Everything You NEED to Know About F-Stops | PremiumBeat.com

What's going on filmmaking friends? It's your boy Zach here. In today's episode, we are going to be talking about f-stops, also known as apertures, also known as bokeh or that blurry thing in the background. We're going to break down all the different aperture levels,
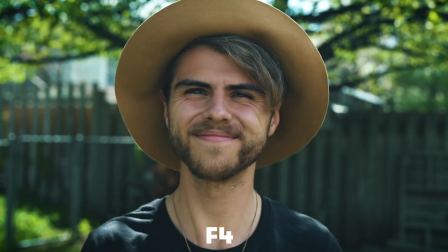(0:14)
everything from let's say an f16 all the way down to an f1.4 and maybe even look at a 0.95. We're going to talk about the values of each aperture level, what projects you should use them in,
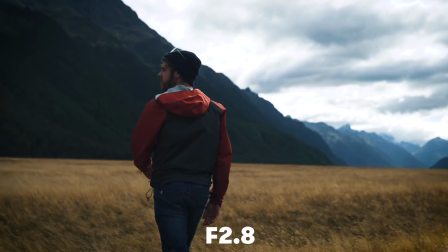(0:26)
how can it enhance your storytelling and actually what are some of the benefits as well as what are some of the cons. I'm Zach here from PremiumBeat. Let's get into it.
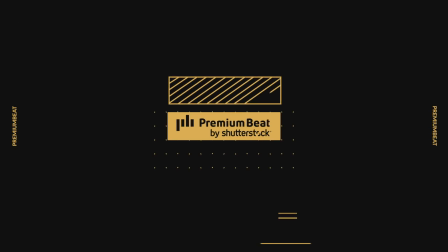Okay, so the first thing that I want to show you guys is actually just a little bit of an example of the different f-stops also known as apertures.
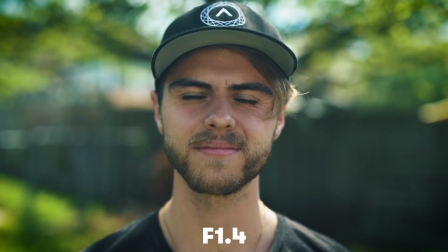(0:49)
Each one has a different look, flavor, and vibe. So what we're going to be using is the Sigma 50 millimeter lens that goes all the way up to an f1.4 and all the way down to an f16. That way you can see the drastic difference.
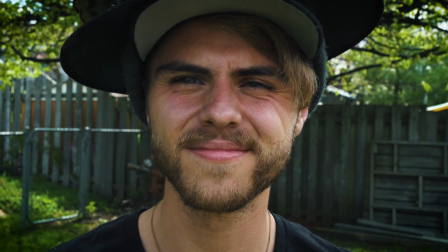(1:03)
Okay so as you guys can see there is a big difference between something like an f 1.4 to an f 16.
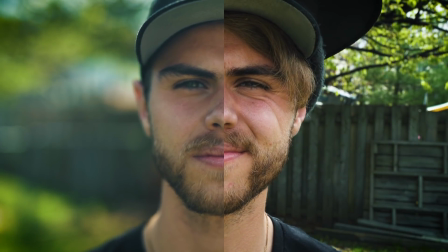(1:10)
One shows a lot of stuff in focus the other one it's very blurry.
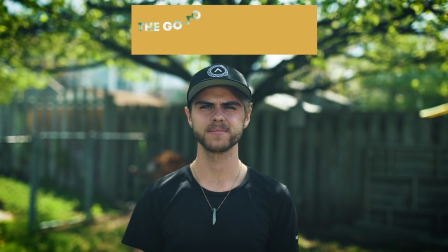(1:14)
So let's talk about first of all the f 1.4 also known as sort of the go-to cinematic look the very bokeh type style. Once lenses with a aperture of a 1.4 even a 2.8 became a lot more available and accessible to independent
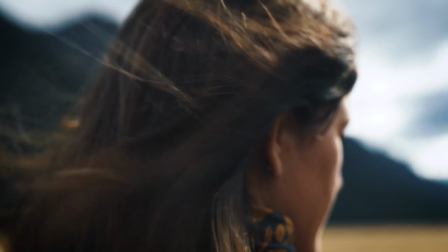(1:29)
filmmakers people started using this quite often and and from personal opinion I think it became very overused. Now I'll say this right now I love having an aperture of somewhere between 1.8 to 2.8.
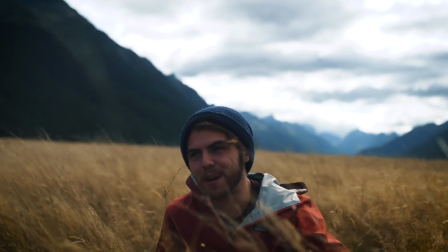(1:42)
I think it looks very cinematic and beautiful but like all cinematic things and I've said this in previous videos before if you overuse it you lose its effect and I think diversity is more important and more of a key player than any other element in filmmaking having a diverse range of themes gear tools within your toolkit are way more valuable than just using the one primarily let's talk a little bit about that very bokeh-y look anywhere from
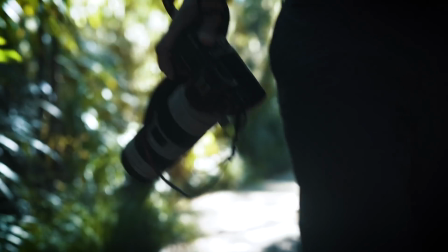(2:07)
an f 1.4 to let's say a 2.8 this is a really great aperture to isolate the character that you're filming or object from the background and it can make your audience a lot more focused in on what they're doing or what they're talking about for instance for these type of talking head videos, I actually like having more of a blurry background so you're focused in on me rather than what's going on within behind me. That's why I'm shooting this at about an f2.0 all the way up to an f1.8 and obviously adds a lot more depth within the image. But it also keeps you focused on what I'm talking about rather than you focusing on let's say the cactus lamp or the computer screen or anything else that's kind of happening behind me. When it comes to let's say a storytelling method, this can also create a layer of isolation within your character.
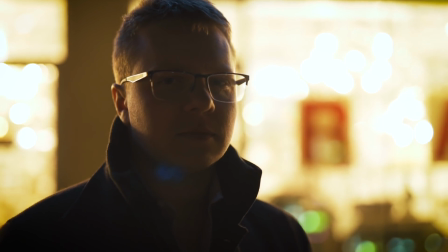(2:55)
Let's say you're working on a story where you want your character to sort of be within their own world.
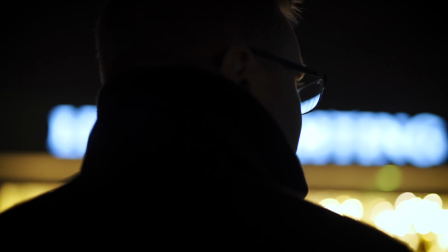(2:59)
Maybe they feel claustrophobic, maybe they feel disattached from the world that's around them. Having a more shallow depth of field can really help enhance that. It can also make it have a little bit more of a dreamy type vibe or maybe a nostalgic type flavor.
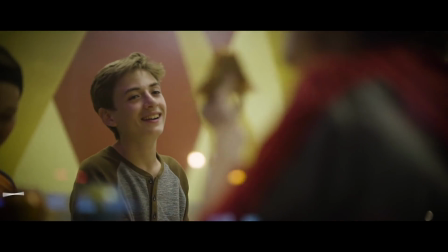(3:13)
On a music video that I shot for the band Safe As Houses, I actually used an aperture of 0.95,
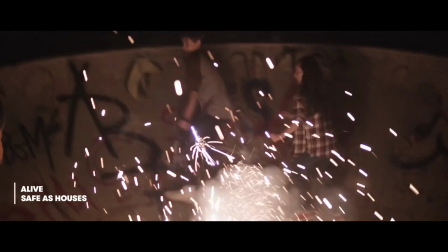(3:20)
which is ridiculous, but I loved it.
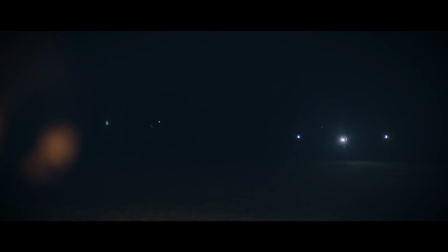(3:23)
It gave it this very warm, nostalgic flavor and became very helpful when it came to filming in lower light situations.
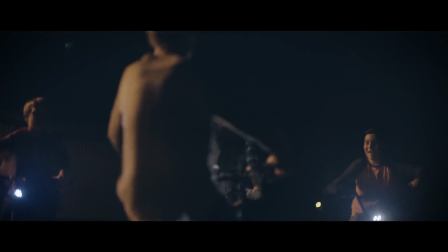(3:30)
When you have an aperture that can go anywhere higher than an f4, you're really coming into a lot of benefits.
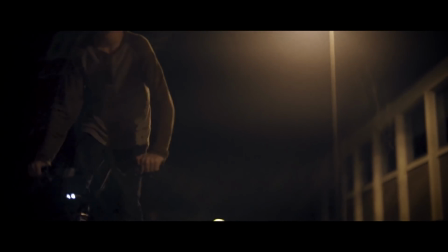(3:36)
With something like that Safest Houses music video, I was able to light it with just a lamppost and not having to crank up my ISO in order to get, like, let's say, slow-mo or unable to film in a darker situation. I was literally able to just open up that f-stop to a 9.5 and get the look that I was wanting. Let's talk a little bit about the disadvantages of shooting with something anywhere from like an f4 to an f0.95. Focus is probably gonna be one of your key issues with this. If you're using something like manual focus and even autofocus, it's a lot harder to keep things sharp.